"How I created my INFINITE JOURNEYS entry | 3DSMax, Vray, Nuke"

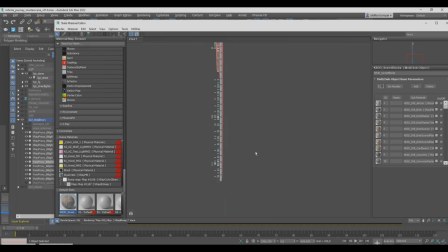Now let's talk about materials and shading. So luckily, the kitbash 3D stuff comes already with a pre-constructed network,
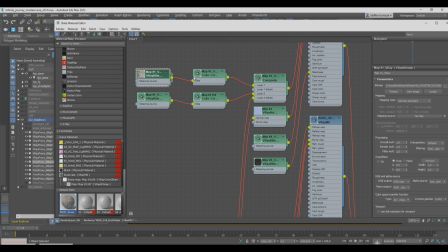which I use as a base, so I don't have to work on VIDs or anything.
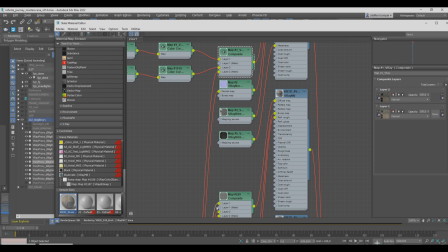I just use the shader and then plug in my own textures on stuff.
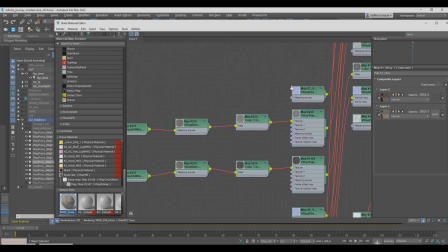And I really like to work with composite nodes to break up textures,
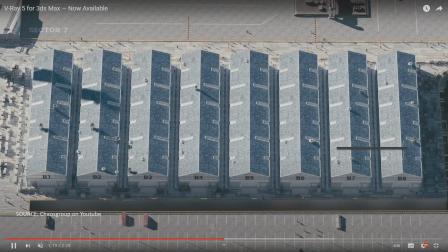and especially I like to work with the Vray UV randomizer, which is explained in this video by Chaos Group.
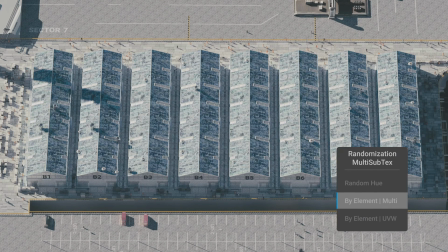And it's pretty useful, and I use it very often just to break up huge scale textures.
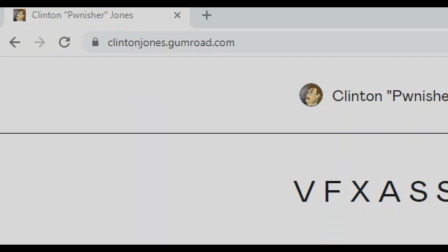Fun fact, I actually also used the concrete material from Punisher.
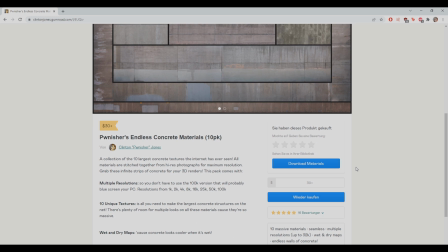I mean his endless concrete material, because it's super easy to cover huge scale of walls.
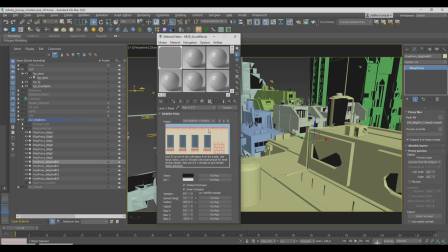Another awesome thing is rich dirt. If you don't know what it is, it basically creates masks based on occlusion,
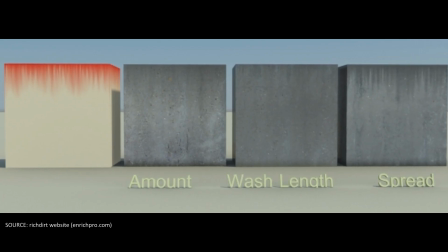and it's super easy to make like streaks and add dirt to your walls and all your materials.
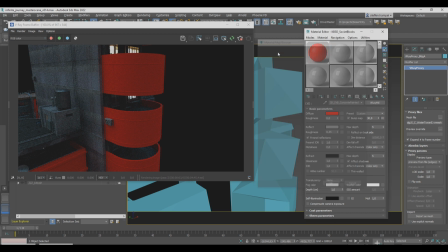Enough talking, let me show you a quick example in this time lapse.
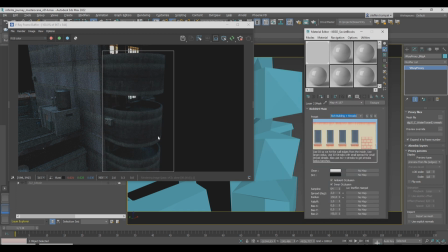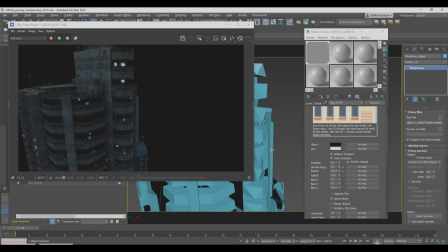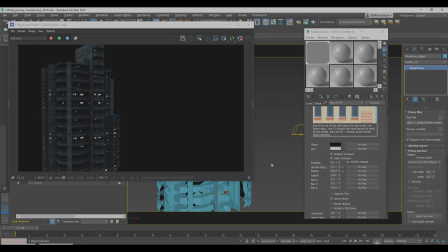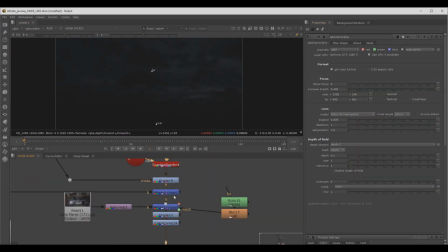I always do the compositing part in Nuke. I use Nuke mainly for land simulation or like adding smoke, and my Nuke crashed.
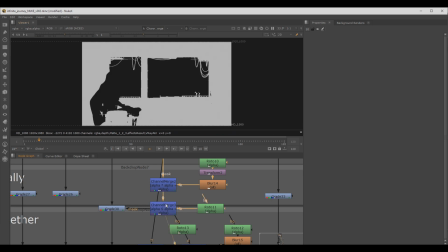Anyways, I'm usually rebuilding the beauty pairs,
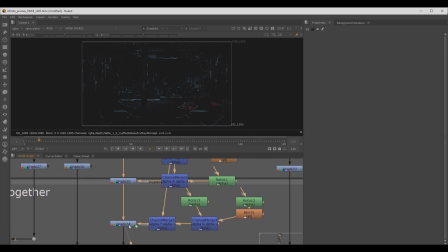and here I'm actually using a noise expression to get some variation in the lighting on the window. So it should look like it's like actually passing light sources, you know, so it's flickering a bit, and here you can see that it's actually looking pretty natural.
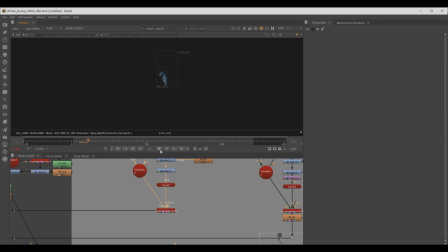Sometimes I'm using 2D elements like smoke in the background just because it doesn't make sense to render it in 3D,
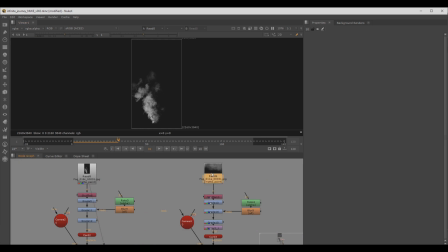so I'm just enhancing the render with elements like this by simply projecting them onto cards and place them in a 3D space.
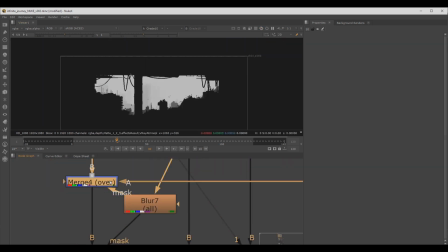I'm using the Z depth channel as a mask, so it's actually behind stuff.
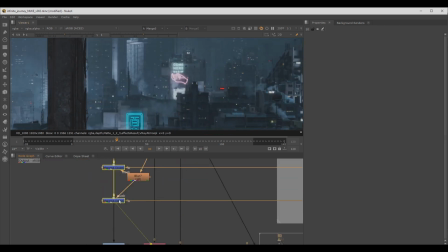So here I wanted to place it behind this antenna or whatever.
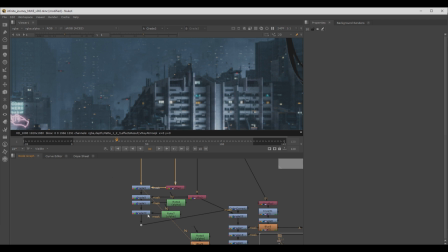Same thing goes for the smoke behind the buildings, just to silhouette them better, so I added these same techniques over and over again.
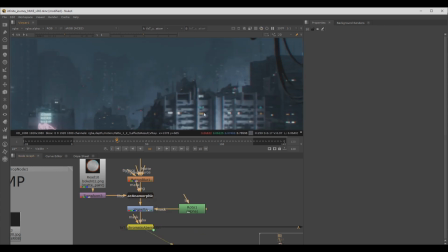Then there's also small details like animated flares. It's really subtle, but in my opinion it's a nice addition to the image.
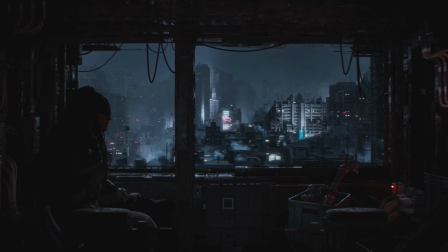So this is how the final comp looks like. It looks pretty good, but it still lacks something, so I decided to hop into After Effects and do some grading on Magic Bullet Looks.
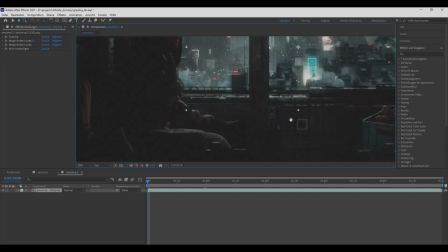And after adding some grain, this is the final render.